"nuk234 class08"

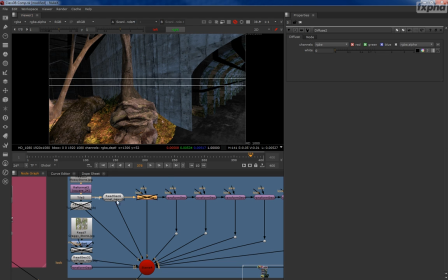And then there's the sections, which are all basically one section. So if I delete this, it all goes.
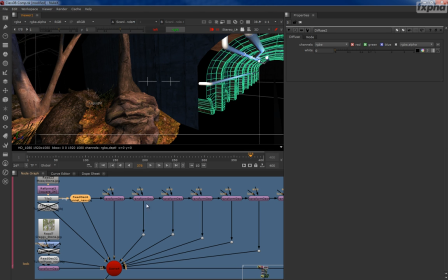But if we look at it in 3D, you can see that it's all basically the same piece.
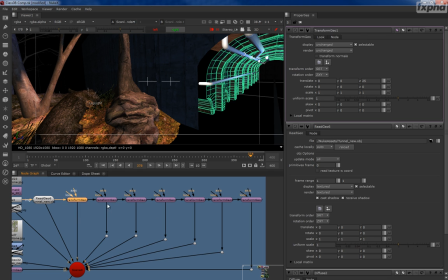Each piece gets essentially instanced through a transform geo and spaced out 25 more units. So if I take this last unit and I set that out to 50
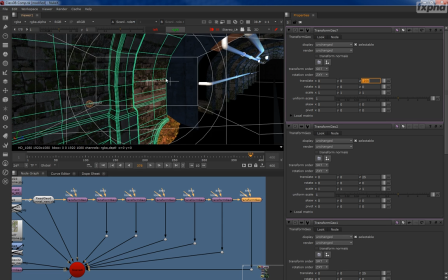or see -200, there we go. You can now see the size of one tunnel unit.
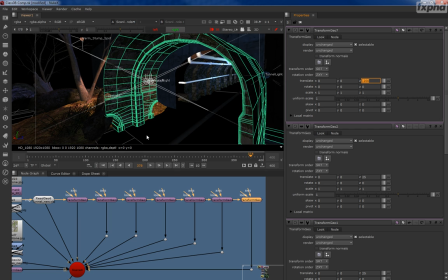It goes from half an arch to this ribbing to the next half arch. So by spacing each one 25 more units down the length of the tunnel,
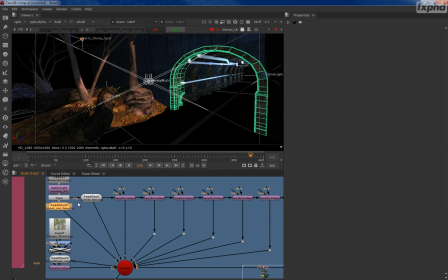it allows us to have instances of this geometry without duplicating it several times.
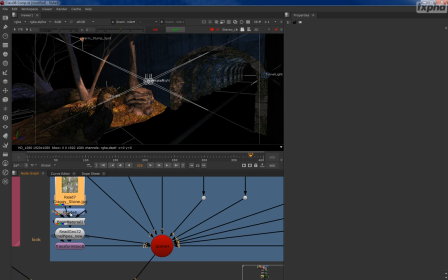And then we also have a craggy stone texture grade and applied to the pipes
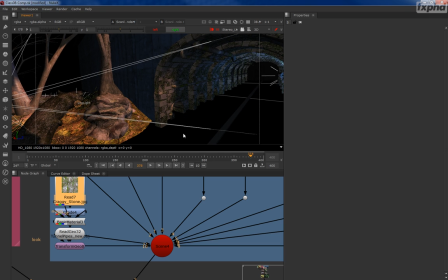that are running down inside the tunnel right there. So that's what that section does there.
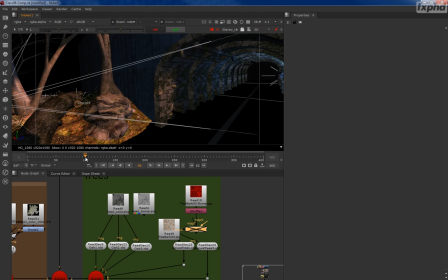Then we have our trees over here, and this particular tree, let's switch back to our 2D render,
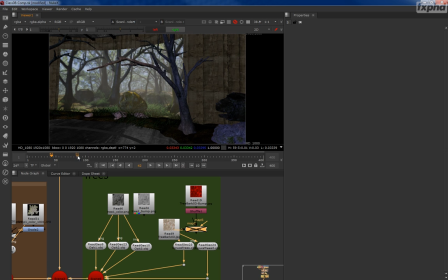is, let's see, let's back it up a little bit more.
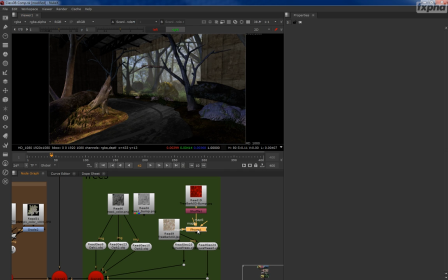This tree right here is using a Phong shader
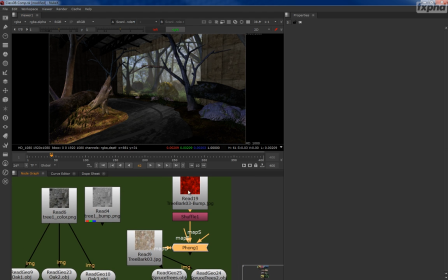to use the bump map as a Phong. Since we can't do bumps with Nuke's default, I decided to use the bump maps as
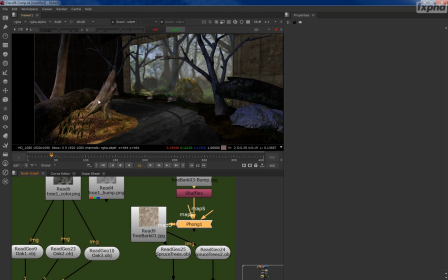specular highlights in it to give it just a little bit more texture.
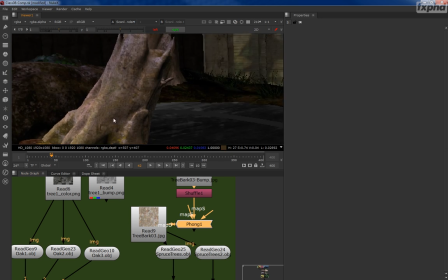And like, for example, this tree stump right here,
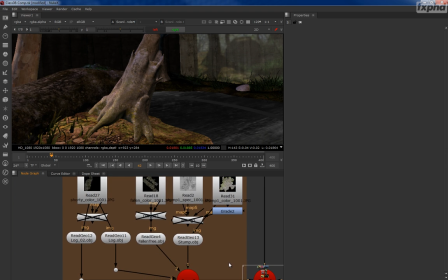this guy is coming in over here. Yeah, there's the tree stump.
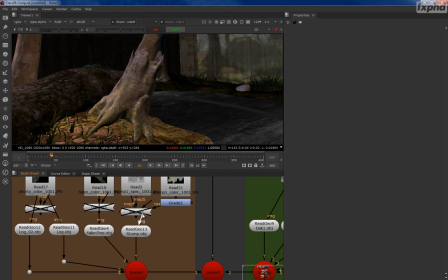There's his spec and his color. And let's switch this to the Phong shader and enable that.
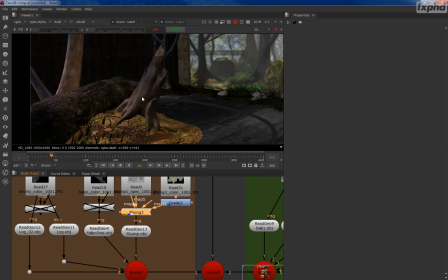So you can see that the Phong shader is given a little bit more depth and texture to that.
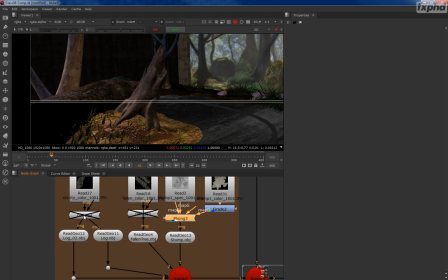And the same thing with some of these logs. Just connect that up to there.
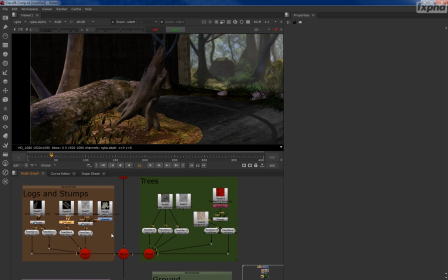as the diffuse shader. There we go. So we've got our logs and stumps, we've got our trees,
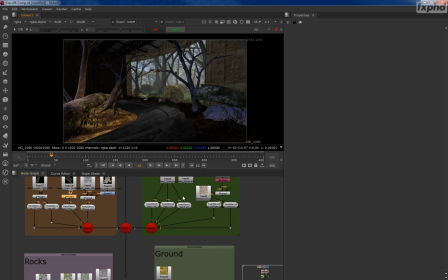and this one, yep, see how that much better that one looks? Cool.
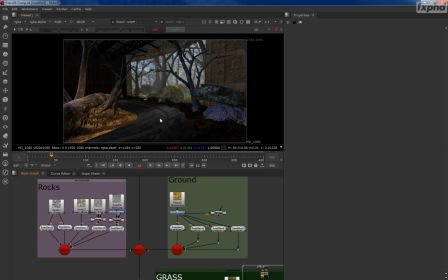And then here's our ground, and you can see the ground doesn't have the same illumination. So I have again a diffuse shader, but this time I've bumped it up to 3 and
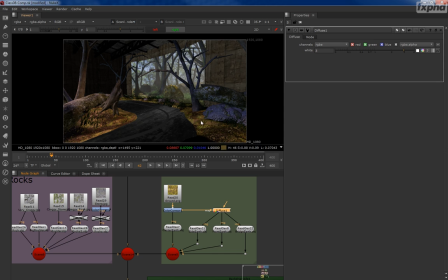put it over to here, so it blends a little bit better and looks a lot better for that.
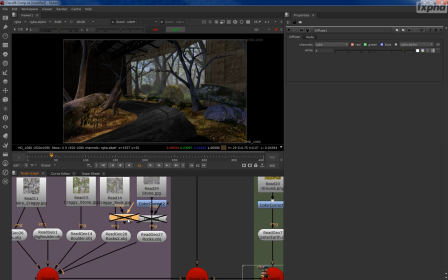And the same with these rocks over here. Let's just enable those. There we go.
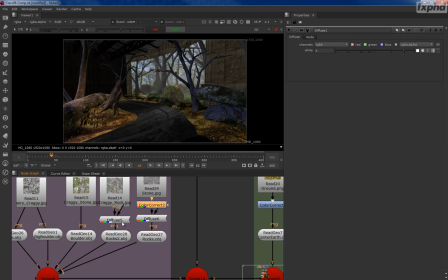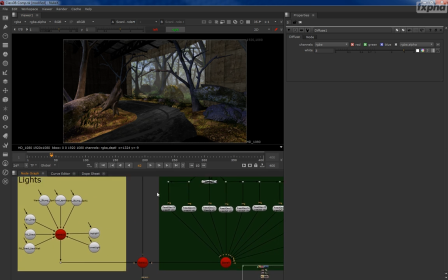So the rocks are good and all that. And then we have our grass.
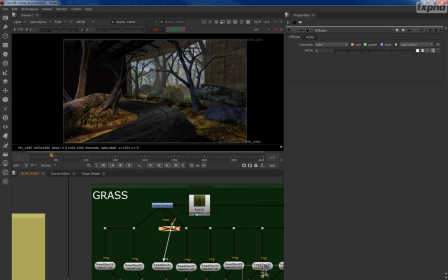And our grass is, again, just using that diffuse shader.
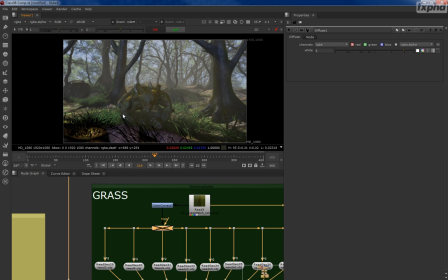And the main thing here was during the close-up areas, I wanted this grass to look like the grass that's in the movie.
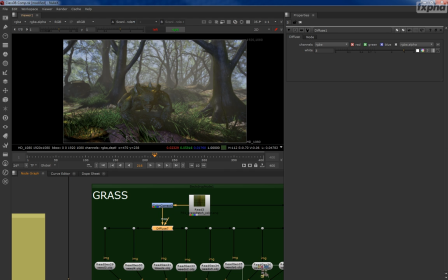So there's the diffuse shader to keep it the right color and a slight color correct to adjust the color here so it would blend into the grass up there.
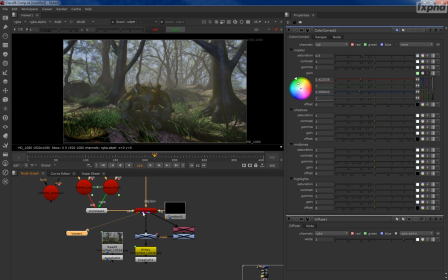And then we all go down here to our scanline render.
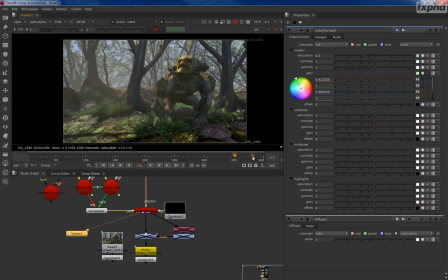And one more big thing here is at the very end, as we whip around
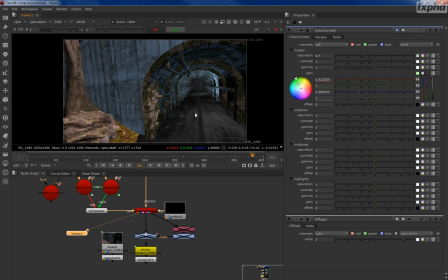and go into the tunnel, I felt like the tunnel was way too dark. I wanted it to go off into darkness, like you couldn't see what was happening. So the scanline render gives you for free a depth pass of all your geometry.
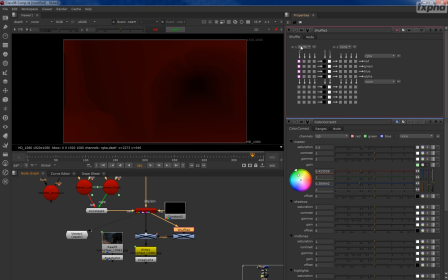So I have a shuffle node here that's shuffling the depth pass out to RGB and A, so that way it is displayed as grayscale.
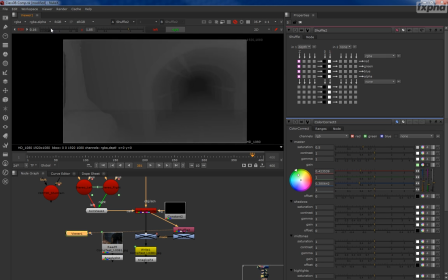And we can see that depth is really, really good. Got all the detail in it.
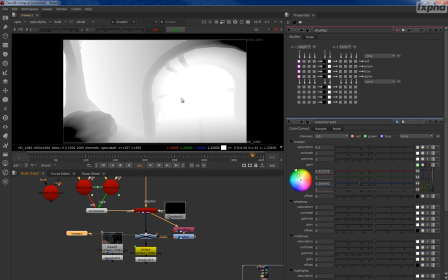So we have a grade node here that reverses the depth
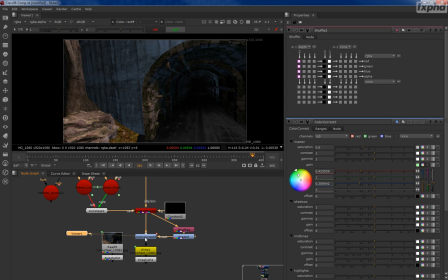and a color correct that's basically darkening everything down based on that depth. And I've keyframed the opacity of this over time,
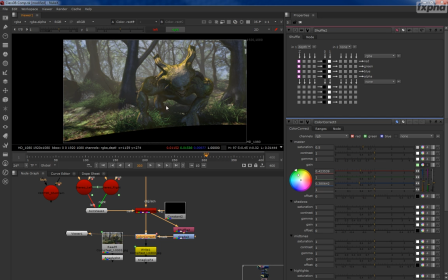so that way when we are looking this direction, that it does not darken things down too severely.
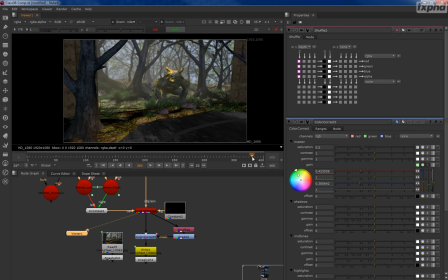And that way, as we rotate and turn around,
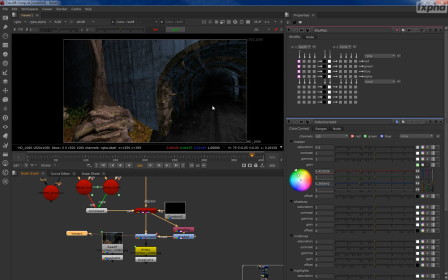it then darkens down. And it looks much, much better that way. And we may use some more of these techniques next week to kind of like finesse the shot.
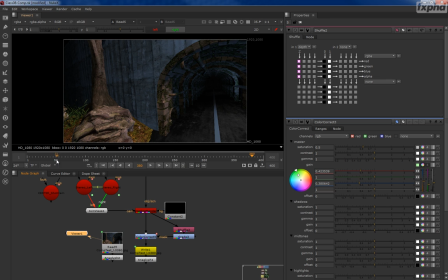But let's take a look at what the final render looks like. And there we go.
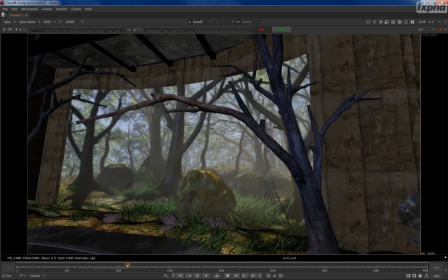So I'm going to make this nice and big, and we're going to play it. Awesome.
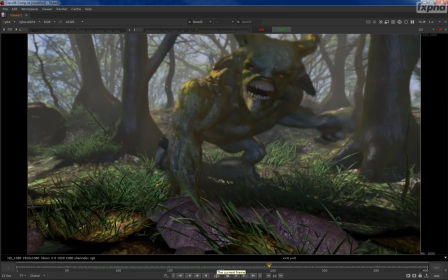So I kind of ran through that, but if you have any questions, ask on the forums.
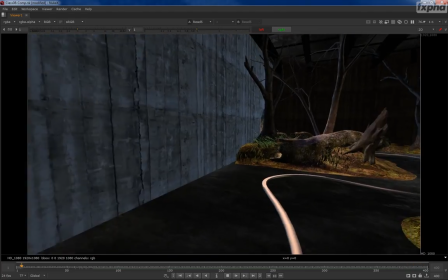I'll be more than happy to help. I'm going to work and make this a little bit more cinematic in places.
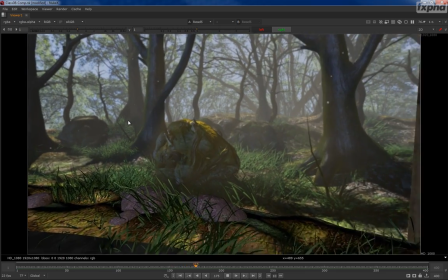I want to put some more lights in here and try to darken down some of the edges.
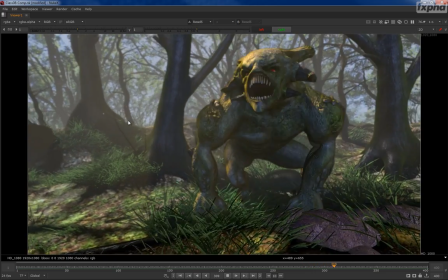But right now I'm pretty happy with this, and it's working really well.
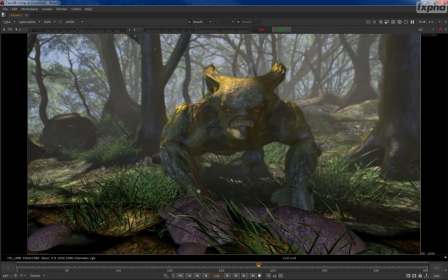Look how nicely the foreground grass, the foreground grass right here hides his hands.
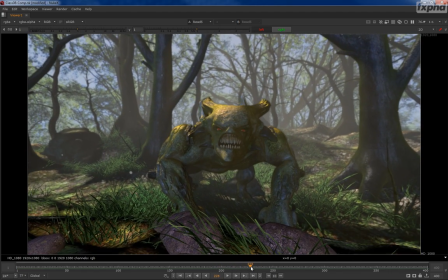That's a big thing, because when he jumps up and slaps his hands down here,
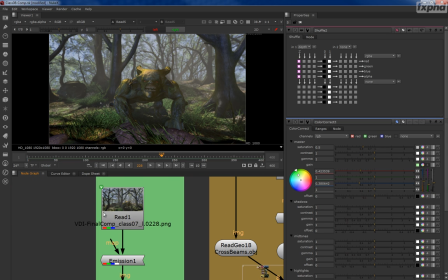I mentioned this in a previous class, how, let's look up here, how he actually came out of the screen.
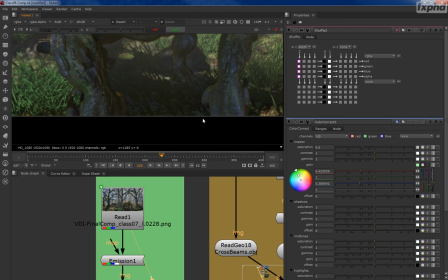And consequently, when we do our compositing, his hands, both right here, are being clipped off that screen.
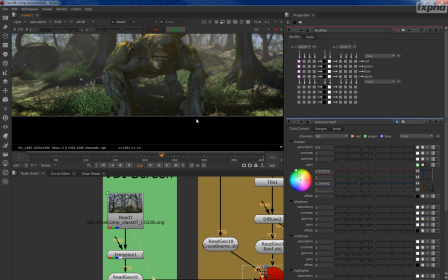But when you look at this in stereo depth, both arms are out of the screen.
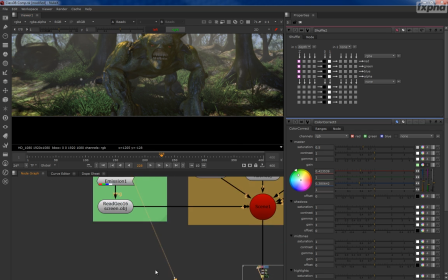What does that mean?
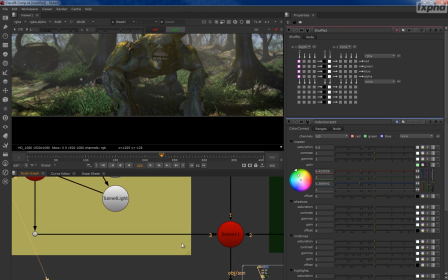Well, it means that when he's breaking that frame right there, that's usually a bad thing.
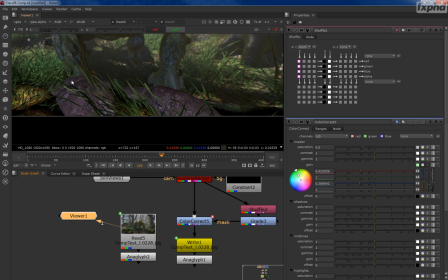But we put foreground plants and rocks directly in front of his hands, so that way in stereo,
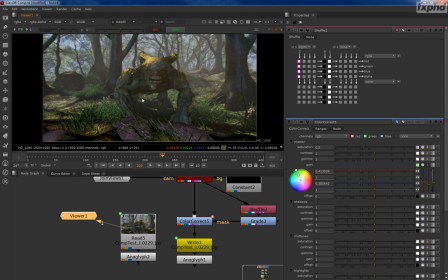those are hidden. Those are hidden from view, and it looks like he came out of that screen, which is really, really cool. Now, there's an anaglyph node right here. You can hit the 1 key. If you have anaglyph glasses, you can view this,
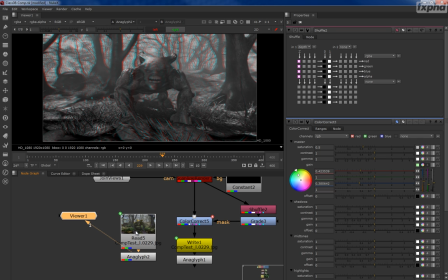and you can see how the hands look like they're not cut off, that they're really, there's a continuity of depth from the practical to the visual screen,
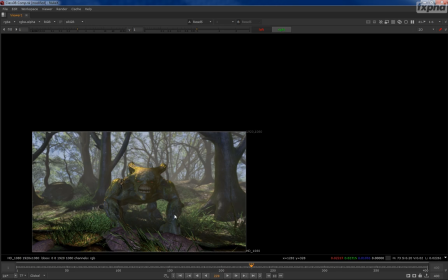which is really compelling.